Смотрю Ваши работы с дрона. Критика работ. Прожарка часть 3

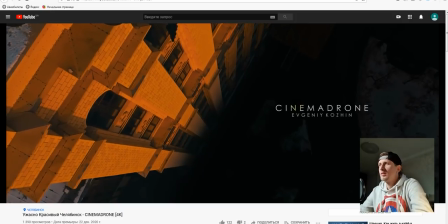8:38 Ну, хорошие такие протянутые кадры, круто. Cinema Drone Евгений Кошин.
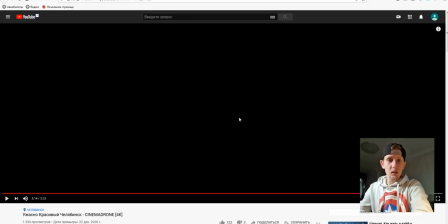8:45 Но по твоей работе есть очень много вопросов.
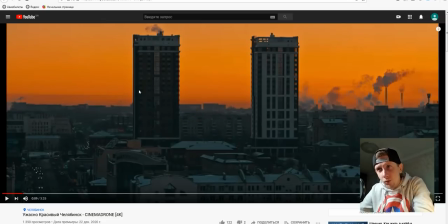8:49 Смотри, у нас начинается видео с того, что у нас сбоку слева начинает колбаситься картинка. Ну ладно, то я придираюсь. Может, и фокус искал, или там какой-то глюк. Первый кадр, он задает настроение всему ролику. В данный момент я вижу что? Это закат или рассвет? В данном случае я вижу, что это все-таки закат.
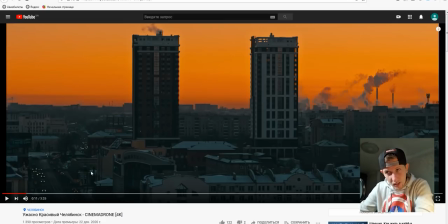9:08 Потому что на рассвете у нас такого трафика движения бы в городе бы не было. То есть это закат. В данном случае солнце у нас зашло, и мы работаем над силуэтами. То есть здесь тянуть тени не надо было, все сделано правильно, цветокоррекция хорошая.
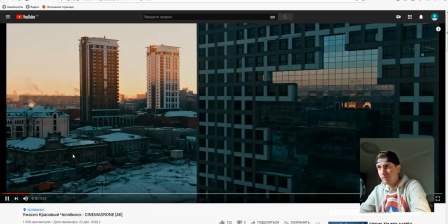9:22 Все, вопросов нету. Ты ставишь второй кадр этих же домов, но солнце у нас встало.
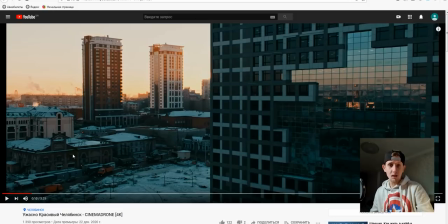9:28 То есть получается по логике, что ты снимал на рассвете, И солнце уже поднялось. Правильно? Правильно. Но мы же уже поняли, что это уже не рассвет, это закат. И ты снова эти два дома, которые были в силуэте, показываешь уже через здание.
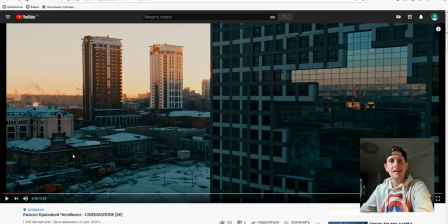9:42 Делаешь ниндзя. Те, кто не смотрел топ 11 провода камеры, вот здесь, что такое ниндзя, вы узнаете. Вот в данном случае сделал автор Cinema Drone ниндзя. Выглядывание.
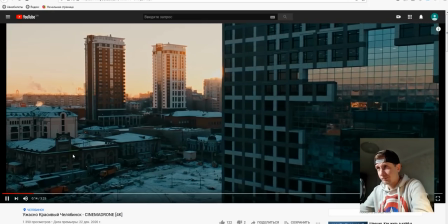9:55 Ты выглянул. Показал нам солнце.
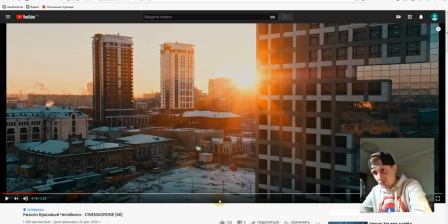10:00 Снизу мы видим срач, полный безлад, стройка и все остальное. Начал бы с этого кадра, с крупного, но не на высоте пятого этажа, как ты в данном случае сделал, и показал снизу пространство с мусором. Я поднялся бы почти кверху на этаж, ну если он там 20 этажей, поднялся бы на 18 этаж.
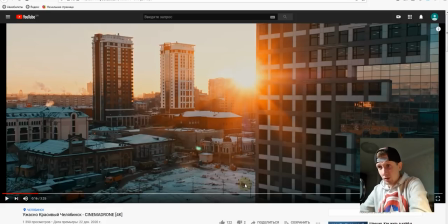10:20 И очень многие дрончики почему-то меня не слушают. Почему-то игнорируют, потому что я постоянно говорю, что сильный есть инструмент, это подъем камеры вверх на плюс 30 градусов.
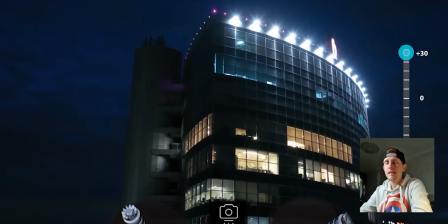10:32 И все боятся почему-то лопастей.
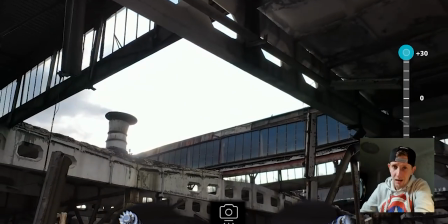10:34 Но если вы делаете выдержку умноженную на 2 от количества кадров, вы не будете получать этих лопастей, если не снимаете, конечно, против солнца.
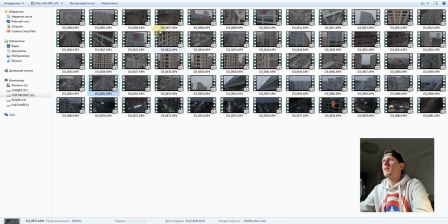10:42 Но в любом случае это можно все вылечить. Смотри, я снимал недвижимость, снимал ее в самый неудачный период.
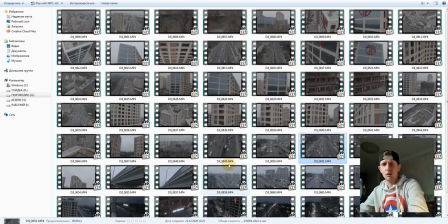10:49 Это декабрь, когда у нас нету деревьев, у нас все стрёмное, мрачное, короче, фильм ужасов.
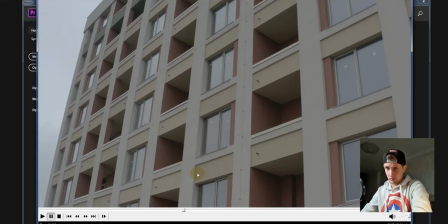10:55 Я бы на твоем месте ролик бы начал с нейтрального, то есть задал бы какое-то настроение для зрителя. Я бы крупным планом снял твое здание, которое ты снял вот здесь, да?
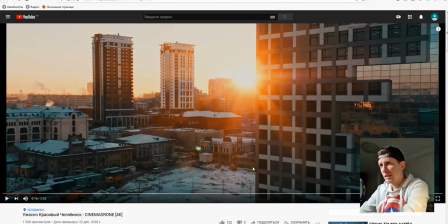11:06 Ты показал снизу 15% ненужной информации, которую, в принципе, нам смотреть не нужно. Ты акцентируешь внимание на город, на какой-то мини-общий план и плюс закат. В принципе, неплохо. Но для этого нужно человека подвести. Как бы это я сделал на твоем месте?
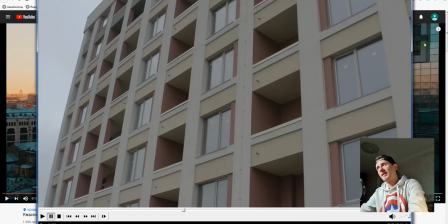11:20 Смотри. Я бы крупно снял это бы здание, это самое красивое, которое у тебя есть. В данном случае ты выбрал вот это.
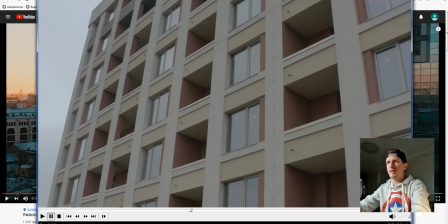11:26 Плавненько идти вдоль текстуры. Написать во время этой текстуры Cinema Drone.
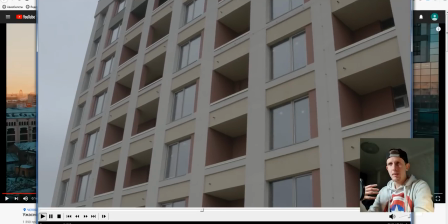11:32 Евгений Кошин. Постепенно выглядывая за угол.
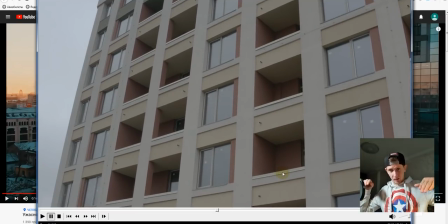11:38 Камера поднятая должна вверх, потому что должны спрятаться снизу. Зимой на самом деле снимать стрёмно, потому что особенно город, он вечно грязный, какой-то срач, особенно если строительство какое-то.
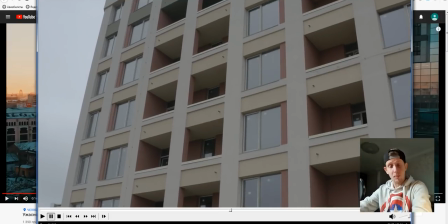11:48 Я бы на твоем месте поднял бы камеру вверх, постепенно проводил бы по красивым элементам, дизайнерским вот этим всем переходам по стеклам. И этот угол камеры позволяет не отражать сам дрон в стеклах или в отражениях этого здания.
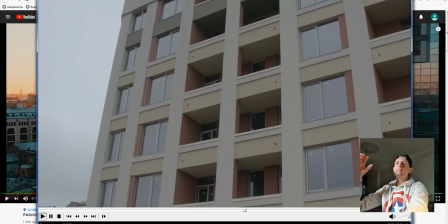12:03 Плюс ты показываешь его текстуру, сдаешь настроение, постепенно камера опуская вниз и выходя на общий план города.
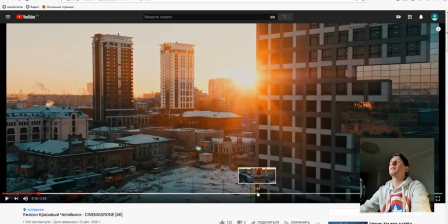12:10 Вот в чем я хотел объяснить. Это было бы круто, если бы ты так вышел именно этим кадром и показал бы этот закат.
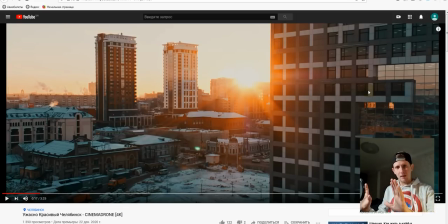12:18 То есть человек сначала не знает, что происходит, просто постепенно ты показываешь фасад и раз вышел на общий план города, надо было тебе сделать выше. Показал жизнь этого города, он же не мертвый. Я посмотрел весь твой ролик, и у тебя не было никакой жизни в нем.
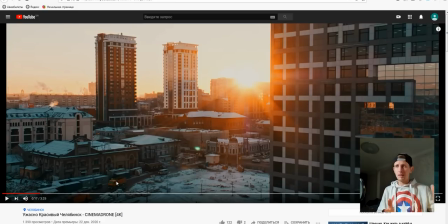12:32 У тебя все мертво, как будто у тебя есть здание, как в Припяти, как в Чернобыле, и есть промзона, где там что-то дымит, как в Мордоре, я не знаю, как в Властелин колец. То есть ты не показал какого-то движения, я вижу, что есть машины. Я бы подождал бы ночь.
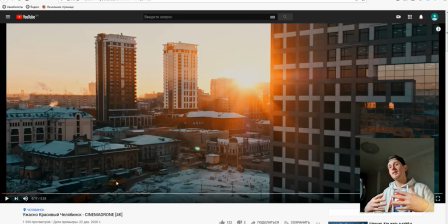12:46 Ночью очень много красивых можно вытянуть интересных нюансов. Ты показал силуэт города, мы увидели.
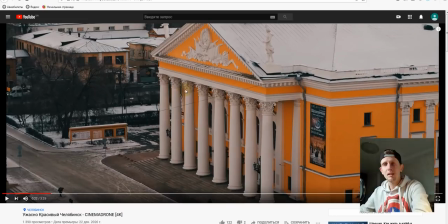12:53 Потом ты показал нам солнце. Показываешь нам достопримечательности своего города. Но ты ни одного кадра из трех не показал общего плана города. У тебя такой были предпосылки на общий план, но ты его не показал.
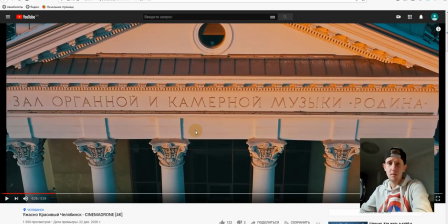13:06 Ты сразу начинаешь лупить уже по конкретно своим объектам. Ты нас не показал, где мы сейчас находимся. Ты знаешь, типа... Фильм, который снят в одной комнате, но не показано в какой стране или в какой вообще локации. То есть тебе все снято в одной комнате. Ну, промзону ты, конечно, показал во всей красоте.
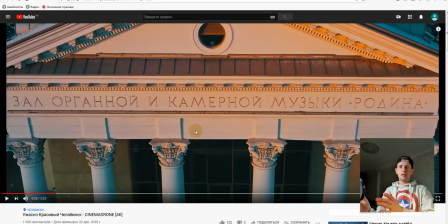13:24 То есть ты про свой город рассказал все в одной комнате, а про заводы по промышленности показал конкретно, ну, действительно, во всей красоте. То есть я же не думаю, что город самый стрёмный, нечего там показывать. Даже когда нечего показывать, можно что-то показать. Ты просто сделал нарезку кадров. Но я тебе все-таки бы рекомендовал показать больше движения.
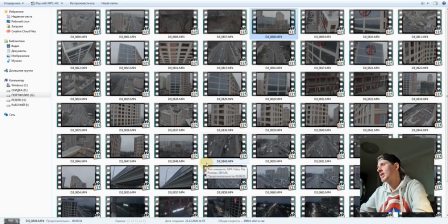13:43 Вот смотри, я когда снимал недвижимость, самый неудачный период, когда все стрёмно, это не лето, все кусты, деревья превращаются в какие-то палки, стрючки, какая-то фигня полная.
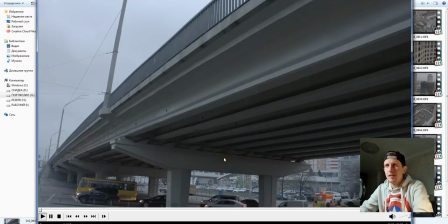13:52 И то я пытался как-то сделать динамику из этого полного трэша.
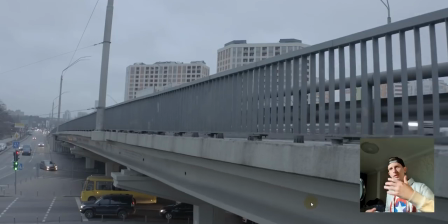13:57 То есть я вылазил с-под моста, чтобы выйти на свой объект, который я снимал, чтобы хотя бы на переднем плане какие-то менялись объекты.
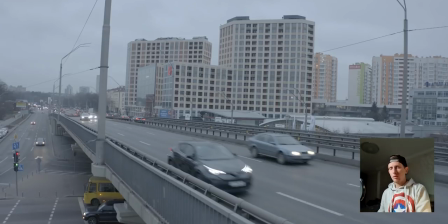14:04 Вообще, ролик прикольно получается, когда есть какая-то динамика и статика. У тебя ролик получился полностью статически, не считая то, что дым шел из трубы. То есть ты не показал жизнь этого города. Не думал, что он мертв, этот город, потому что все говорят, что этот город какой-то стрёмный.
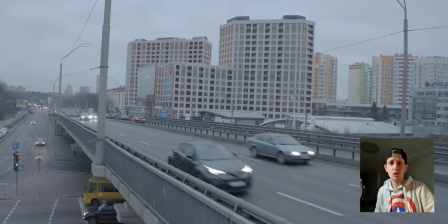14:18 Ты его так, в принципе, и показал, но я уверен, что в этом городе есть жизнь. Я с помощью вот переднего плана пытался с динамики выйти на статику.
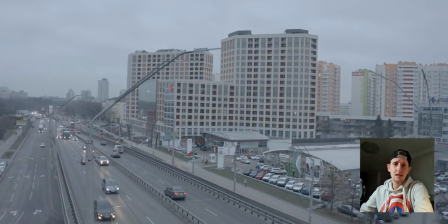14:26 То есть ты, в принципе, работал только по статике. Да, надоедает и хочется немножко динамики.
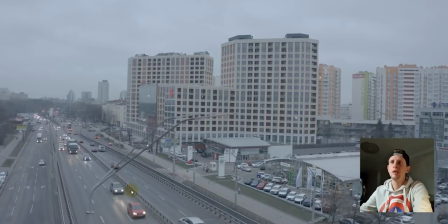14:31 Видишь, я снимал город, на переднем плане есть какое-то движение с выходом на статику. То есть, ну, в любом случае, думаю, что у тебя есть, там можно было транспорт подснять.
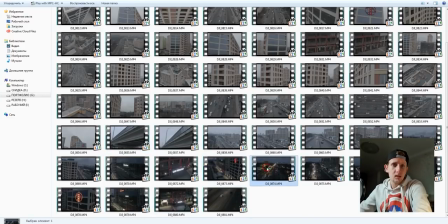14:40 И я тоже подождал, сидел 4 часа в кафешке, грелся, было холодно.
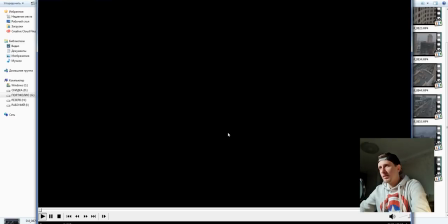14:44 Я грелся и снял вечером.
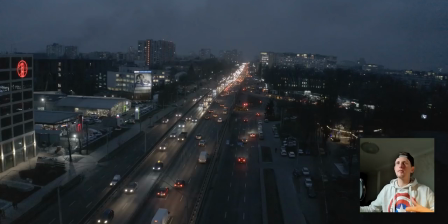14:47 Вечером же играют огни, вот эти все переливаются фонари, блымут там всякие разные лампочки.
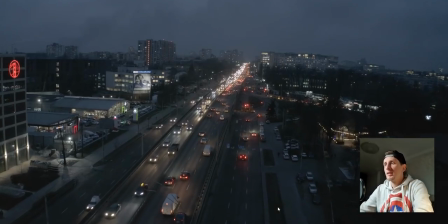14:53 Это очень круто, классно, такой Лас-Вегас сделать. Ты мог со своего города это спокойно сделать, но почему-то не сделал.
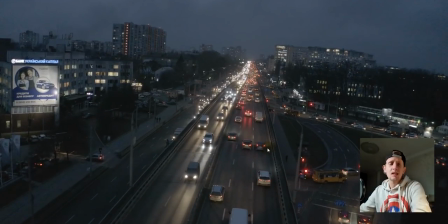15:00 На будущее я тебе говорю, что у нас у дрончиков есть 24 часа. Мы не только снимаем днем или на рассвете, или на закате, мы снимаем еще плюс ночью и ночью на самом деле. И тоже много фаз здесь. Это предзакатное время, это первые фонари, это полная ночь, глубокая ночь и полурассвет.
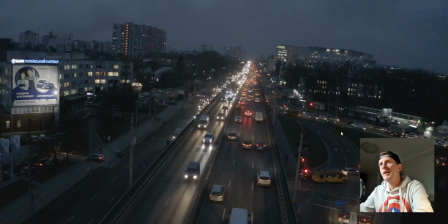15:17 То есть есть много еще других фаз съемки. В данном случае это фаза послезакатная.
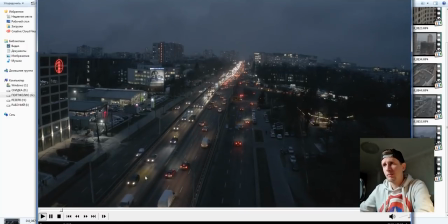15:22 Я тебе показываю на своем примере. Я разбавлял ролик статически с помощью динамического движения фонарей, ламп, автомобилей, трассы, шоссе.
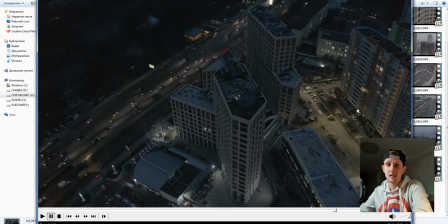15:30 Но в Челябинске в ночное время твои офисы, которые ты показывал, вот эти красивые вот эти здания высокие, как похожи на Москва-Сити, ночью бы снял эти здания, я думал, что ты был бы в максимальном выигрыше и было бы мощно. Поверь мне, это бы разбавило твой ролик максимально. Итак, смотрим зал органной и камерной музыки.
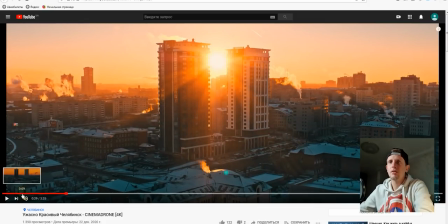15:50 И опять ты показываешь снова же, как и в начале. Сначала у нас были силуэтные здания, потом ты показал с выпадом ниндзя на, опять же на них. Показал у нас театр и опять вышел на те же здания. Мы уже их видели. Ну зачем нам еще раз показывать? Иногда лучше сделать короче ролик, но не показывать одно и то же самое постоянно.
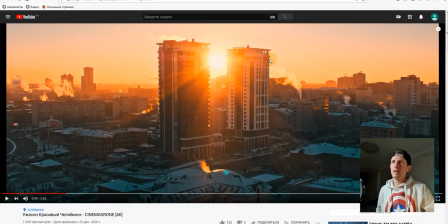16:08 Лучше сделать все-таки кадр длиннее, сам по себе длинную проводку, чем эту проводку сделать короткую, но везде ее раскидать, как салат, раскрошить по всему ролику.
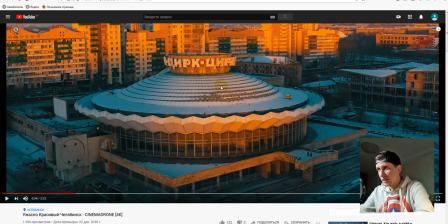16:16 То есть, ну поверь мне, цирк в принципе хороший кадр. Ты пробовал его снимать сверху, так камеру опустить вниз и показать его в плане, он красивый или нет, я не знаю. Напиши в комментариях. Цирк может быть, но мне кажется, что было бы красивее, если ты цирк взял бы и от края до края сделал его пропорциональный,
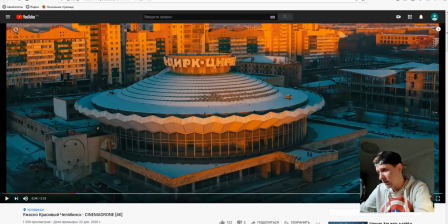16:33 максимально приблизил, кропнул бы картинку для того, чтобы убрать справа стройку, вот этот весь... Какой-то мужик лазит, там ворует бутылки или что, или кирпичи ворует.
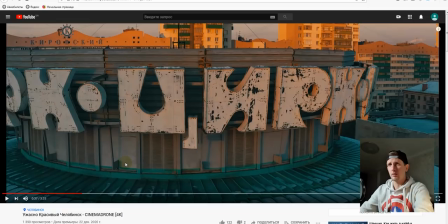16:41 Это рабочий. То есть крупный план, вопросов нету. Но опять же, у тебя почему-то справа пустой кусок.
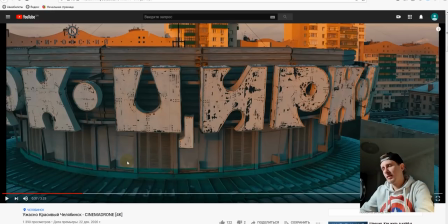16:47 Не знаю почему. Ну, есть такое понятие в монтаже, это дать воздух картинке.